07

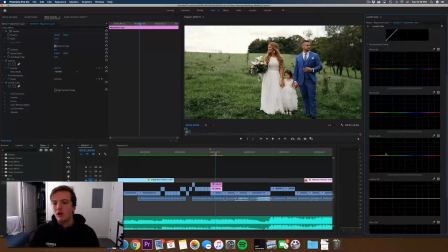4:08 You can adjust the saturation, the hue, and the luma all right here. I love this new tab. So first things first, I'm going to create an S-curve by raising this a little bit, and then I'm going to lower this to bring in the shadows.
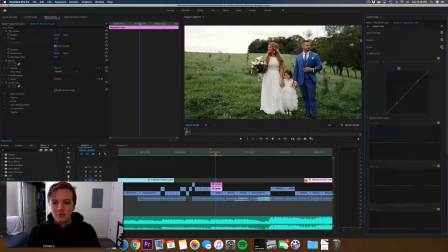4:22 Again, it doesn't do a whole lot, as you can see, but if you look at the highlights and the shadows, it makes a slight difference. Like look at the bride's face, for example. Slight difference. And then I'm going to grab my greens. So this is hue versus saturation.
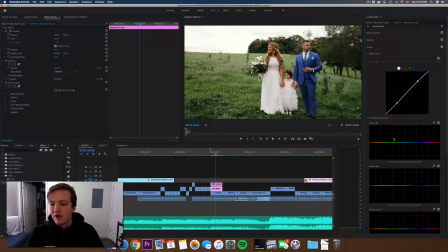4:38 So whatever hue or color you're picking, it will grab that color and allow you to desaturate or saturate the image more. So I want the greens. I'm going to select that and that. That's about the green scale. I'm going to bring it down. If you bring it on all the way, you can see what happens.
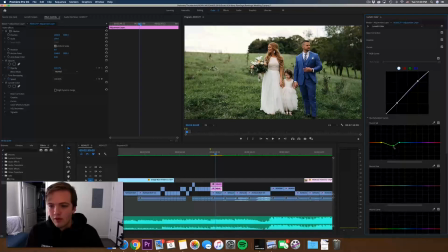4:56 So I'm just going to bring it down to about there. As you can see, there's a lot of yellow in the image as well.
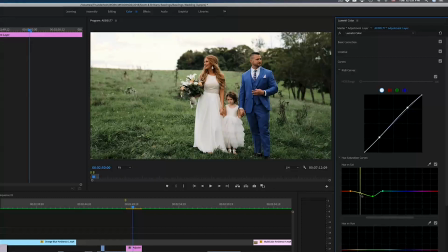5:02 So I'm going to bring that down to there. Maybe a little bit more. Awesome. Okay, so that is with it on and off. If you look at the greens, a little desaturated, which looks a little fake right now, but we'll get to that.
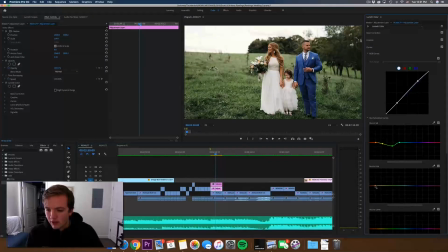5:16 Now I want to warm up the greens, so I grab that same selection. And this is hue versus hue, so this adjusts the hue of the color you're selecting.
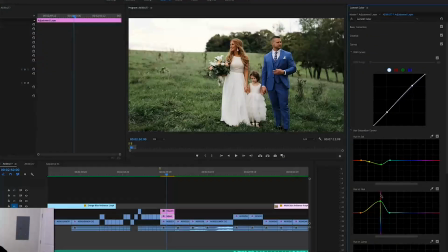5:26 So I'm picking green, and if I go all the way up, you can see it goes purple. If I go all the way down, it goes to blue. And it kind of gives you a little bar right here of what the color is.
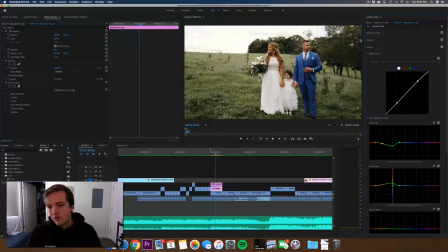5:37 So I'm raising it ever so slightly to add warmth to my image. Just slide this over a little bit. Looks good. Maybe not as much. And then still a little too bright, so I'm going to bring my contrast down a little bit more.
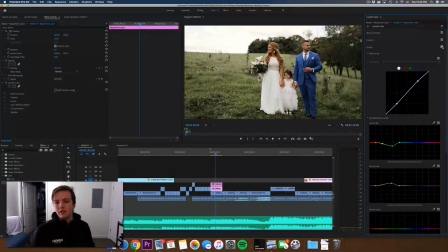5:51 There we go. So that's with the saturation curves and the RGB curves.
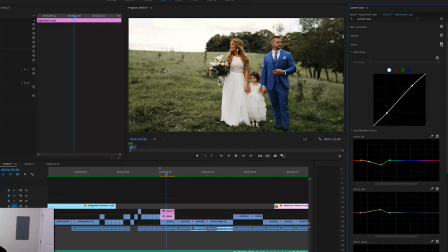5:57 As you can see, it's making it more like a moody, warm tone, less greens, more warmth, which I love that look.
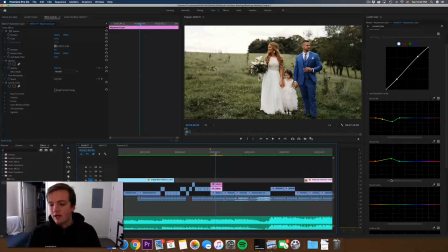6:06 Hue versus Luma is a great thing to use to just brighten something. So for example, if you want to just make the greens whiter or darker, you can do that. I don't, or at least I didn't use it for this shot, so I'm not going to do that. And this is the same thing, you can adjust your highlights and your saturation here.
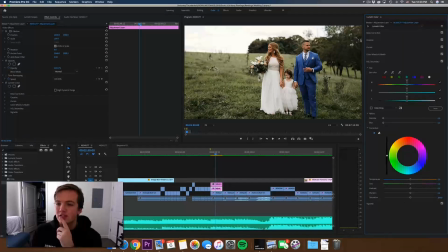6:25 Okay, so let's go to our HSL secondary. This tool allows you to select a color and completely modify and adjust that specific color. So what I'm going to do is for his suit, I'm going to select this tool and grab that blue.
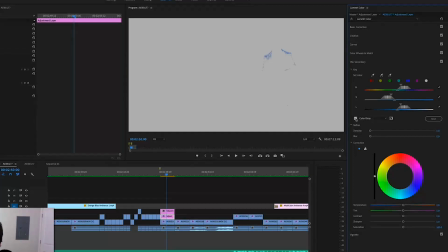6:40 And I like to toggle this on so I can see what I'm doing.
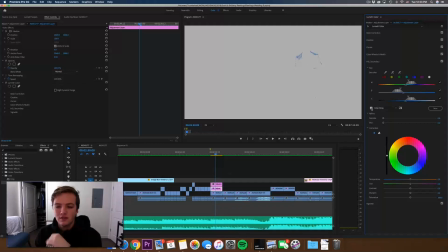6:42 A lot of the times with 4K footage, this setting makes Premiere Pro crash, so if it does, we will see.
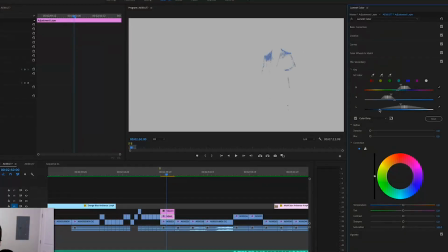6:50 So what I'm going to do is I'm going to grab all the blues as much as I can by adjusting these parameters. It's coming in nice.
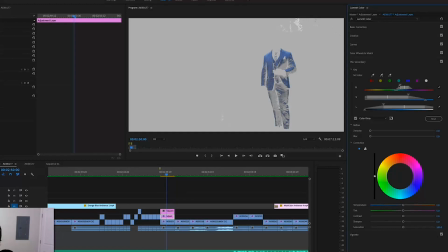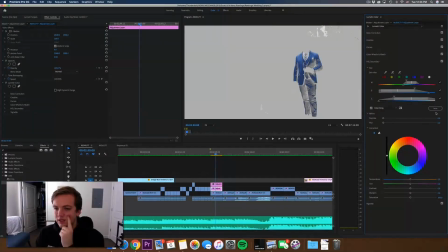7:11 Okay, there we go. And it's still really noisy, so I'm going to denoise it and add blur.
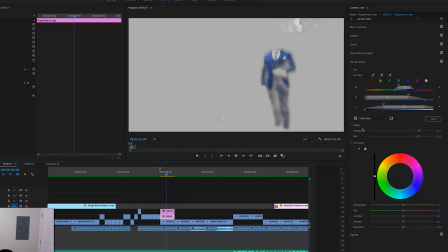7:20 Now I want to adjust the color. So I can turn this off so I can see the full image.
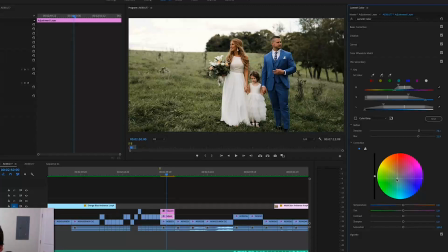7:26 And I think it's a little too blue, so I'm going to add some green to it. And so see, even just that small adjustment added a lot of color. I'm going to add more, and then I'm going to darken it a good amount. Like so. There's before and after so far. I'm going to add some contrast to his suit,
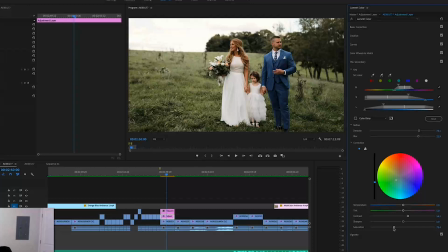7:46 desaturate it a little bit to get that moody look I'm loving. Maybe add some temperature, maybe not, it looks good. So there's the before and after of his suit.
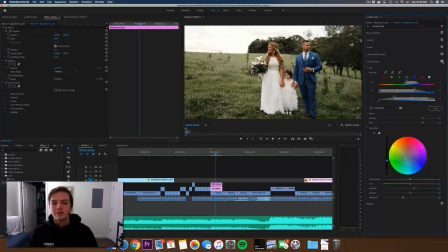7:59 As you can see, now his suit seems to kind of match the overall feel of this scene. Last step, I go into vignette, and I just pump in about -3.3. It doesn't do a lot, but it kind of draws your focus more to the subject.
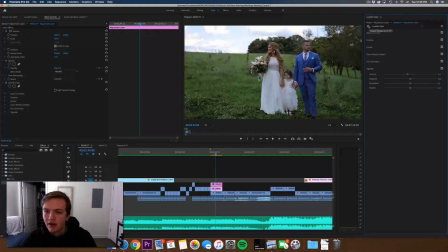8:18 So there you go. Here is the before and after of that scene.
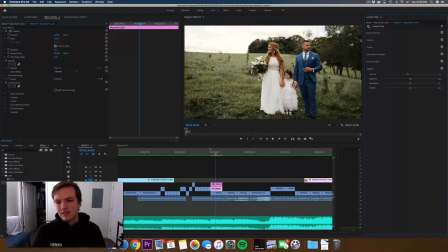8:24 You might like that, you might not. You might think it's too desaturated in the greens. That's up to you. I usually don't go this moody and desaturated, but for this specific wedding, it matched the bride's style, and so I wanted to go with it. And as for doing that without a LUT, I won't do it actually right now.
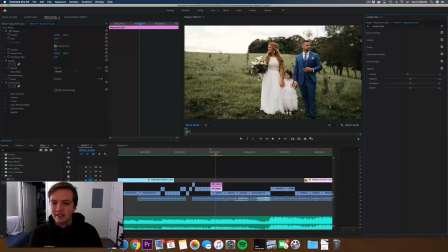8:42 But essentially all you would do is do exactly everything I just did, except for applying the LUT, obviously. Then you'd add an adjustment layer to your footage, and then add another Lumetri color, and then another HSL secondary.
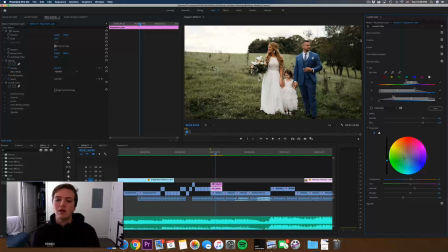8:55 Grab the greens and change them to the way you want them to look, and the other colors as well, and follow that same process. But again, I would highly recommend investing in LUTs. They're quicker, they make your workflow faster, and they add a nice punch to your image.
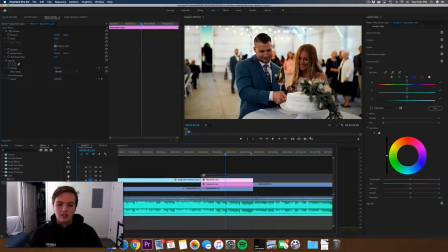9:11 Okay, so there you go. On to our second image. This one, I got a lot of good feedback from that a lot of you liked it.
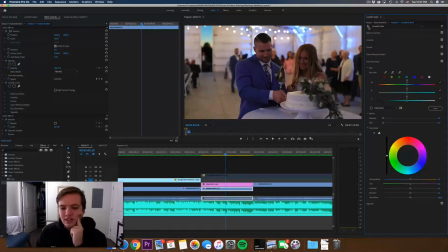9:20 Here's the before and after of this scene. A lot changed in this one.
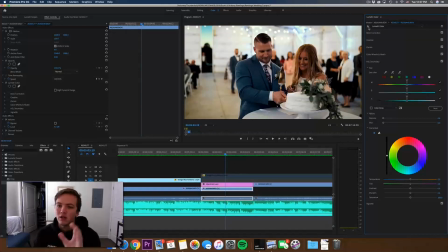9:24 So we're going to go through, I'm going to walk you through my process of how I made it look so much better than the original.
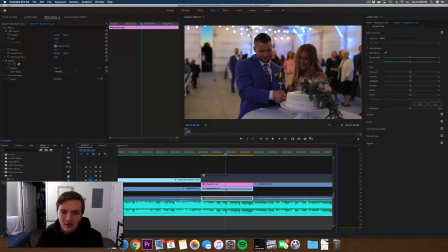9:31 So first things first, the lighting in this scene is very bad, and you can tell there's a lot of blue lights and there's a lot of purple lights in this reception, and so their skin tones and everything just looks kind of purple,
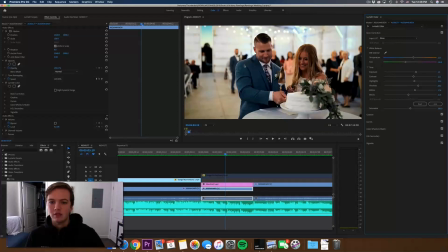9:44 which I hate. And so my edit, I tried to make it look a little bit more green and white, which was kind of the theme of the wedding.
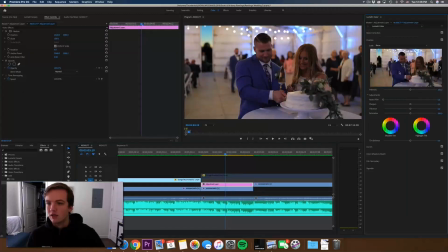9:51 First, I will go into my adjustment layer. I'll grab a LUT, Use one of White and Reveries. Okay, so I'm gonna have to say I like the look of number 1 the best, but I probably won't do it more than 40%, maybe 45.
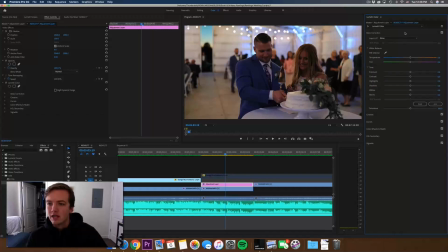10:04 So that just kind of adds a punch to the colors. And I'll go to my basic correction tab, and obviously it's way too pink, so I'm gonna pump in tons of green for it. Now that's way too green, but we're gonna adjust it. Then I'll adjust my temperature, make it a little bit warm.
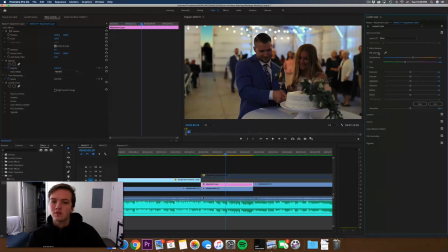10:20 So that's before and after so far. So it's still a little bit too green. Now let's adjust the lighting.
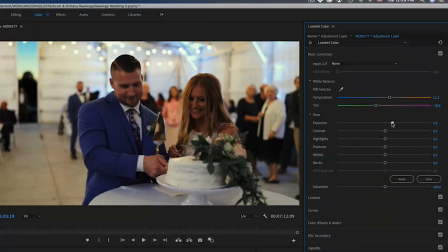10:25 So I'm just going to bring this up to about 1. Let's just find out what this looks. Maybe that looks good. Highlights. Great.
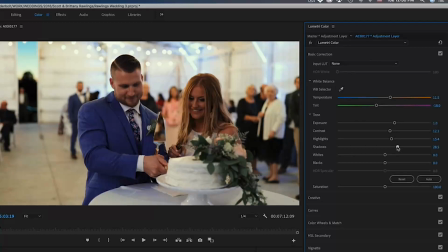10:37 Raise our shadows. And it's a little washed out, so we're going to bring down the blacks a little bit. So there you go. There's just the basic correction. So we obviously did a ton. Brighten the image, made it look great. Now this is where the magic's going to be happening.
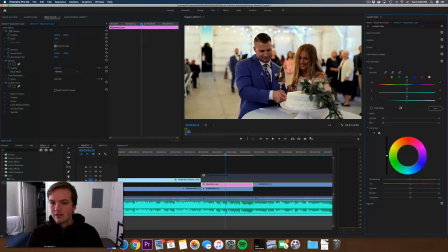10:56 I'm not going to use HSL secondary for this one and selecting his suit. I'm just going to solely use the curve feature. It essentially can do the exact same thing, just not as perfectly because of you'll be able to denoise and blur, but it still works very well.
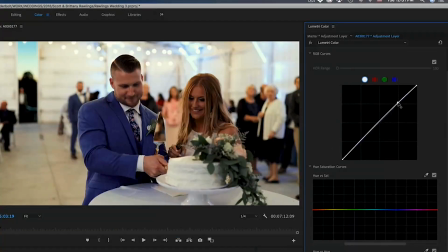11:12 I'll show you how to do that as well. So first I'm going to add just a little bit of contrast, just a bit. Again, I won't do a whole lot, but you can kind of see it in his skin tones.
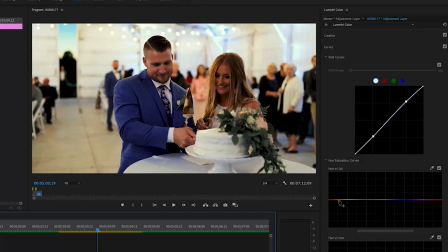11:24 Now I hate this kind of yellowy tint in the image, so I'm going to select that yellow and desaturate it all the way. Now you can kind of look, if you look at the wall here, that it takes out that kind of pea color from the image and the walls and just kind of makes it look a little bit prettier.
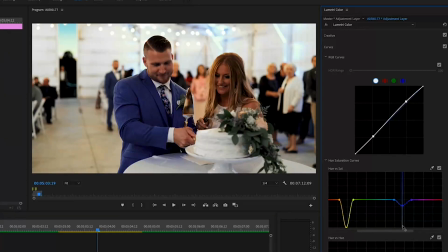11:42 And then his blue suit as well, it's too blue. Almost purple, so I'm going to bring that down a little bit.
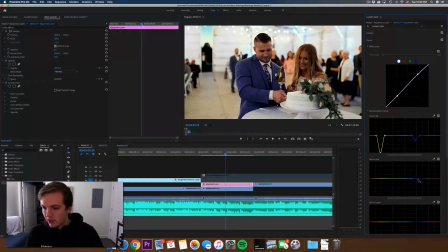11:49 Now to change the tone of his suit, we're going to grab that same selection here. And again, you can change his suit color.
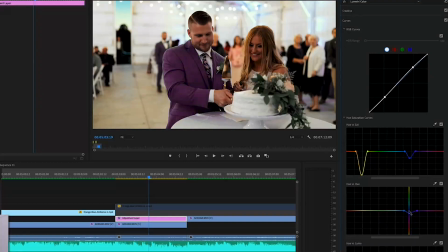11:57 Kind of funny if you delivered the video in orange. So I just want to make it a little bit more teal, like so. So look at the difference that just made. I made it go from like a purplish blue to a good aqua blue.
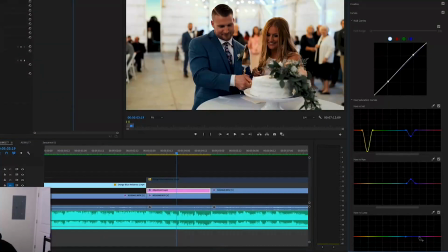12:12 And then since the suit looks a little bit flat, we're going to grab the blues and bring up the Luma. Maybe just a little bit. So that's the difference the Luma can make. Just kind of adds a shine to the image.